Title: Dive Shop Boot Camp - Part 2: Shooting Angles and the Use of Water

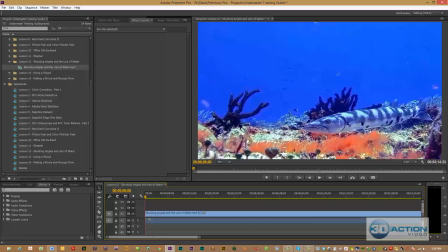[11:17]
That's why it's very important for us to use Boris Continuum Complete in the matting system to only wind up affecting that watercolor, because I like to get a little darker blue to make all my other colors pop in here. And we can see what's happened. We have our critter in the middle of the screen, our position, we're trying to follow all the rules.
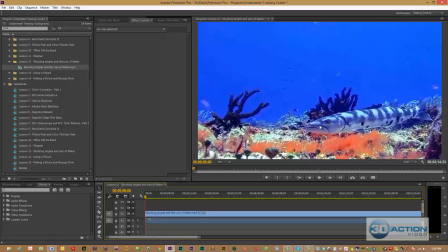[11:35]
We have the one eye roll going on where the critter is facing us in the front. And if you follow that one eye roll, you will always have these great shots. And let's just play it again. Look how great this shot is. It's a great shot.
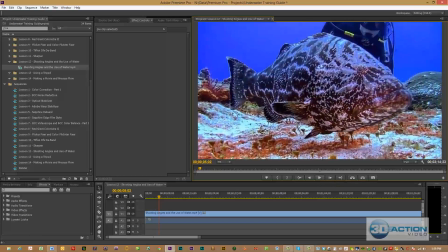[11:50]
Let's move over to the next scene, which is where we have a very large grouper. Once again, we're following the rule of water across the top of the screen.
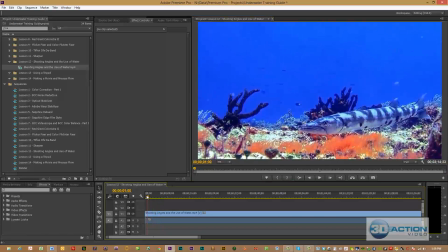[12:01]
In fact, let's go back to the prior rule. Water across the top of the screen. So we're trying to have water across the top of the screen.
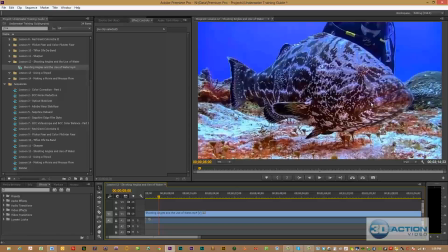[12:08]
We've darkened it blue to make those reds really pop. We're following our one eye roll. And I kind of like this shot because this scuba diver Sandy McNaughton is in it, and it's really giving a perspective to how big this critter is.
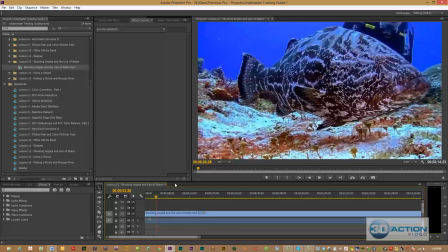[12:24]
And a lot of times when you're filming, you're going along and you're filming a critter up against a reef, and the grouper is gigantic, and then you go play it, and because you had nothing in there to measure it by, no one really knows how large that grouper is. My rule of thumb, if I am going to have a diver in a scene, I only want one.
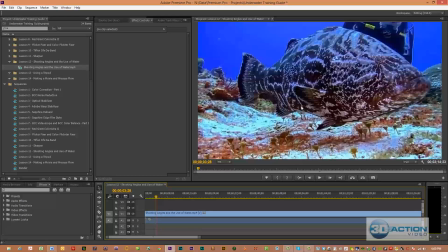[12:43]
I am not going to have more than one. If you start having more than one diver, it becomes somewhat unnatural. It gives the impression that you're on a cattle boat tour and that the production was not really very high end. So let's go ahead and move over to our other scene.
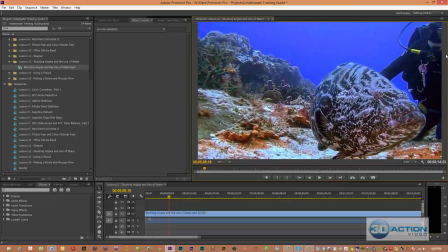[13:01]
And this is once again another grouper shot. We have good perspective, and you can see the one eye roll. Now I want us to look at something right here that we had talked about Boris Continuum Complete, that the tools were good until a certain level,
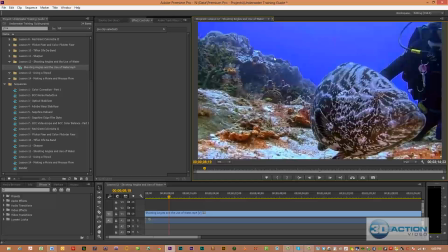[13:17]
and we talked about the pixelization issue and how some of these techniques really will not work on a big screen, and a big screen really requires 4K film and up, and we were filming this here with the JVC Pro HD in Cozumel when we still didn't have the Panasonic unit filmed out.
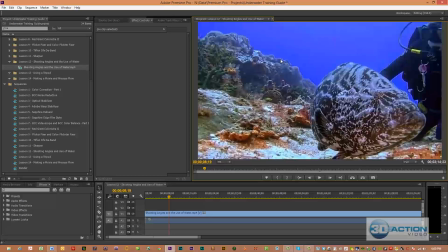[13:33]
And see this little edge line here where it's meeting the coral? We didn't really get a clean cutoff, and this scene was somewhat problematic. Normally I would have thrown it out. We can see all these edges around here regarding around the scuba diver.
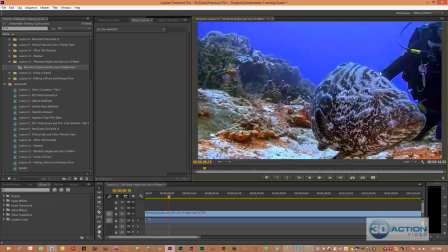[13:48]
You see all this right here? You can see all that right there. See all that? That is problematic.
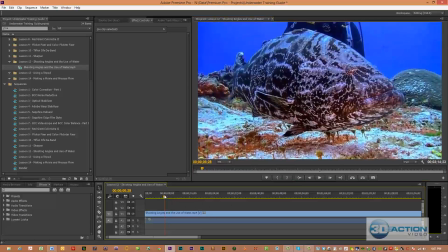[13:56]
If I didn't have a big grouper in this shot, I would have just thrown this film out, but because we had such a big grouper, I didn't want to throw it out.
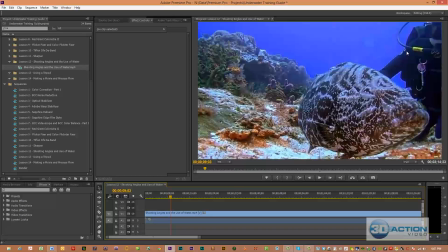[14:03]
I just want you to understand some of the limitations when we're doing these color corrections using some of these tools. It may be problematic, and you have to look for those edge lines to see whether or not that we're having a tremendous issue around here.
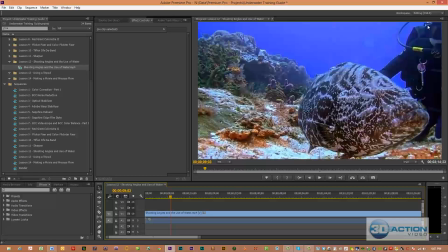[14:17]
Once again, around his suit, clearly that's visible. So Hollywood would never really wind up accepting this, and that's where you need a higher end program to really go in and correct these type of colorization issues.
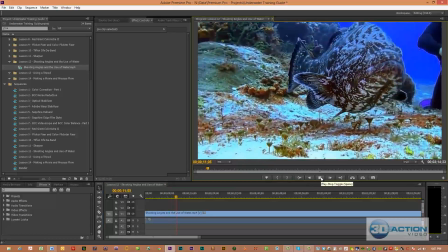[14:29]
Let's go to our next scene again. And this is a shot of a grouper.
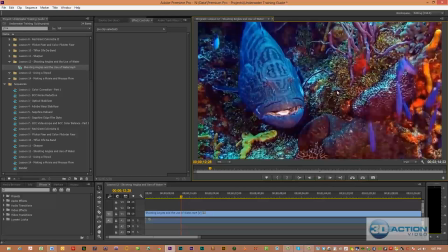[14:36]
We have no water, but this comes into the fact of the 1 or 2 eye roll. Even though we have no water in this scene, we have both eyes, this particular critter staring directly into us. It's a really good scene, but because we have no diver in here,
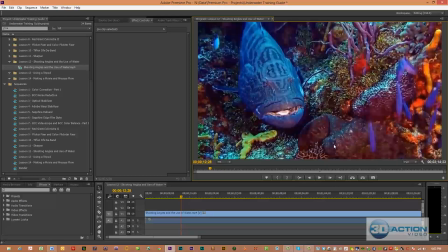[14:54]
you have no perspective of how large this grouper was, and this grouper was huge.
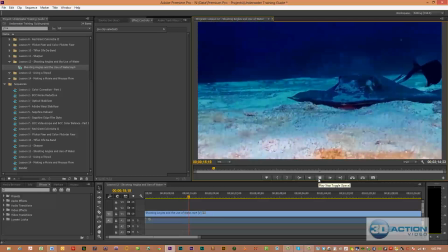[15:00]
Well, let's go to our next scene. I really enjoy this scene.
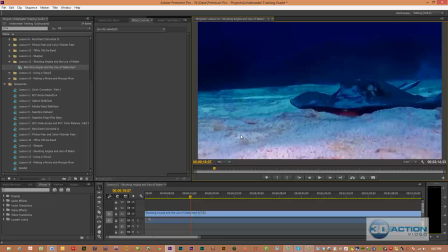[15:06]
Now, one of the things that a lot of people don't do but can wind up being problematic is many times if I have a scene that I have a critter sitting on the bottom of the ocean, I'm going to take my unit and put it directly into the sand and have it completely stable. We have a little red going on here, so I could color correct this film a little better.
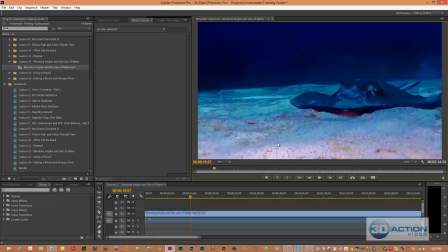[15:24]
And you have to be careful about these red shadows coming in when you're using lights with a red filter on, because you will wind up getting this tone into the sand. The two things I wanted to talk about in this scene is I approached this
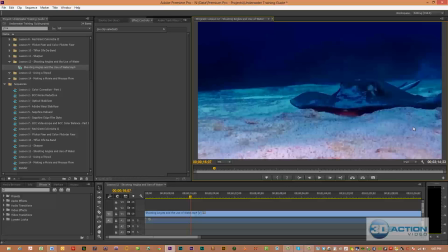[15:40]
ray with all of my gear set up from 20 feet away. I had my lights ready to go. I had the ray sitting in the middle of the viewfinder. I swam in a semicircle of some of the issues that we talked about in the filming guide until I got ahead of the Stingray with him facing me front on,
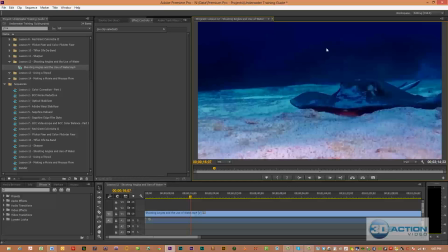[15:59]
and that was the way that I wound up approaching him. But clearly that we got an excellent shot here. Both eyes are in the view. We have the camcorder really sitting in the sand, and we are not moving it.
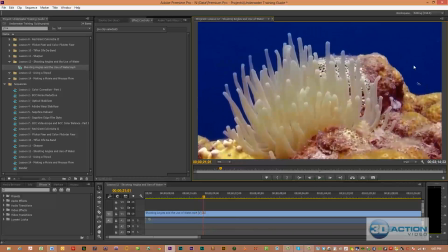[16:11]
This scene here is a sea anemone, and what I want to point out is a couple things. Our roll, water across the top of the screen, taking up 1/2 to 1/3. We darken the water a little, and look how that dark blue,
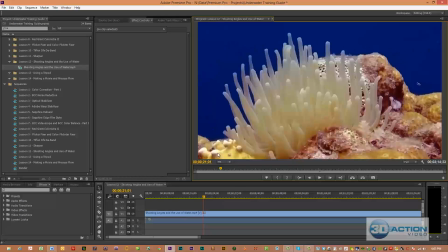[16:26]
that rich dark blue that we talk about in the guide, makes those yellows and red pop. That is just amazing, and that's where we're coming in and being a painter. And the water, the original watercolor, isn't this dark a blue. I'm really making it that way to make these other colors pop.
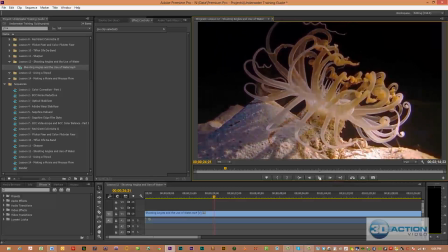[16:46]
This was a sea anemone, which I filmed at night. And within here, of course, I would have to denoise the film again. You can see some little noise right in here going on. But I put my camcorder, once again, right on the bottom, right in the sand, and filmed.
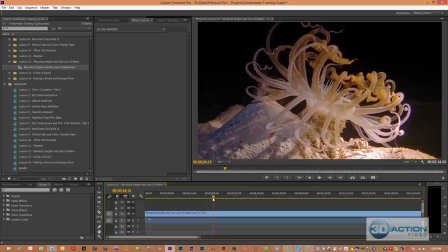[17:02]
I didn't move it. I wasn't swimming around. But when you do that, you got to be careful, because you might wind up getting some fine particles and sand go up against the gasket, and you might wind up getting some slight leaking if you use this technique.
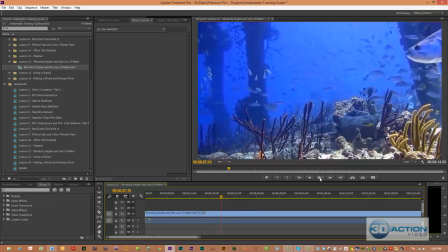[17:15]
You have to be very careful. Let's go on to our next scene, which is a tarpon coming in. And let's go back and talk about what's going on here. First, a lot of people, when they get a big fish, they see it coming, man, they swing that fish,
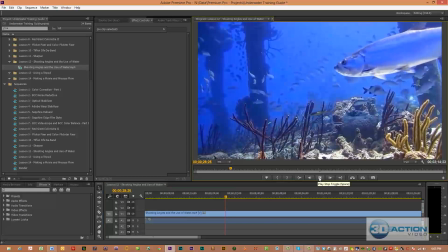[17:33]
they swing that camera around, and they try to keep that fish in the middle of the camera,
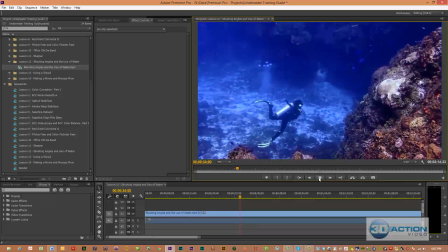[17:40]
and the camera's all over the place.
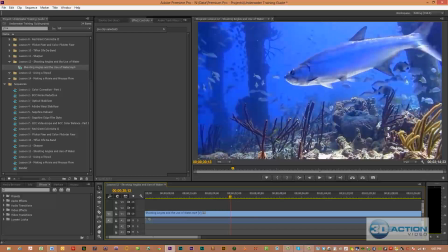[17:43]
I was filming on a tripod here, and I was just letting the camcorder run and let the fish act in their natural environment. I did not move the camcorder, and we talk about trying to film in a fish tank where we have great buoyancy or the use of a tripod.
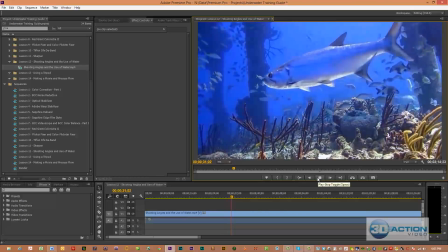[17:58]
I just allowed the camcorder to roll and did not chase the tarpon after he got out of the scene.
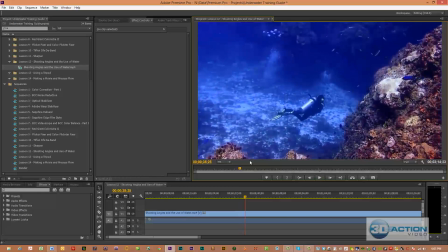[18:05]
It was very natural. In this particular scene, again, with my wife Susan swimming on Columbia Wall at Cozumel, look at all the water that we have in the scene, and look how that dark blue makes this coral pop. And of course, if we've denoised, you notice that we don't have any blurring going on in the coral.
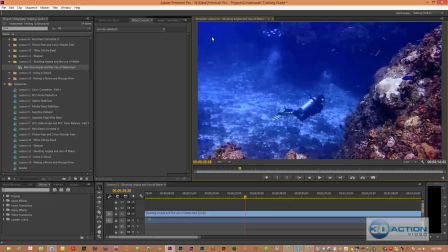[18:24]
With her in this particular scene, that is adding perspective to the shot. And on these deep scenes like this, which have got a lot of far away angles on them,
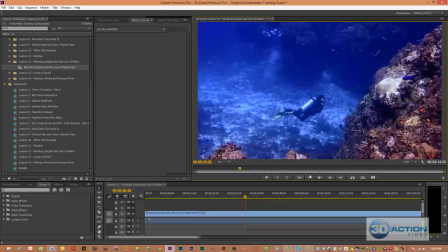[18:37]
that is when I like to have one single scuba diver in the shot to add perspective to the scene,
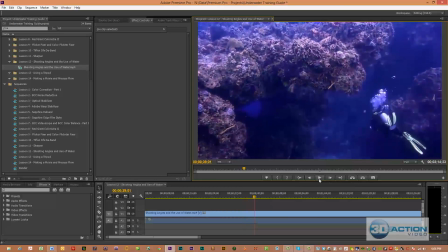[18:44]
because clearly you understand how big these coral heads are at that point. I mean, they're just massive.
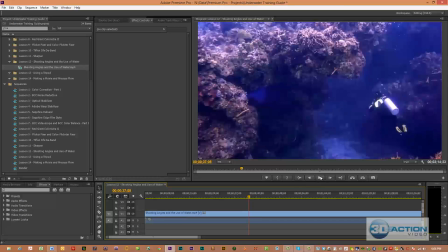[18:52]
Without a scuba diver being in here, it doesn't really create that sense of how big some of these coral heads are.
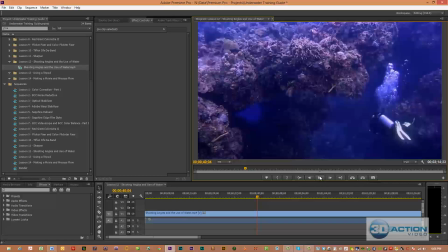[19:00]
I rarely or infrequently have scuba divers in my scene, but in these type of situations where you're trying to bring out how magnificent these wonders of God really are,
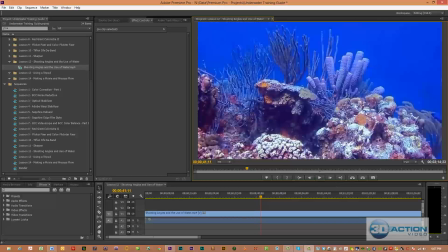[19:12]
this is where it's nice to have a scuba diver in the scene. This scene I filmed on La Dagna's Leap in Bonaire, which is probably my favorite dive. And the reef starts in approximately 20 feet of water. You have massive coral growth at 30 feet, which provides you plenty of light. And we'll talk about this scene here.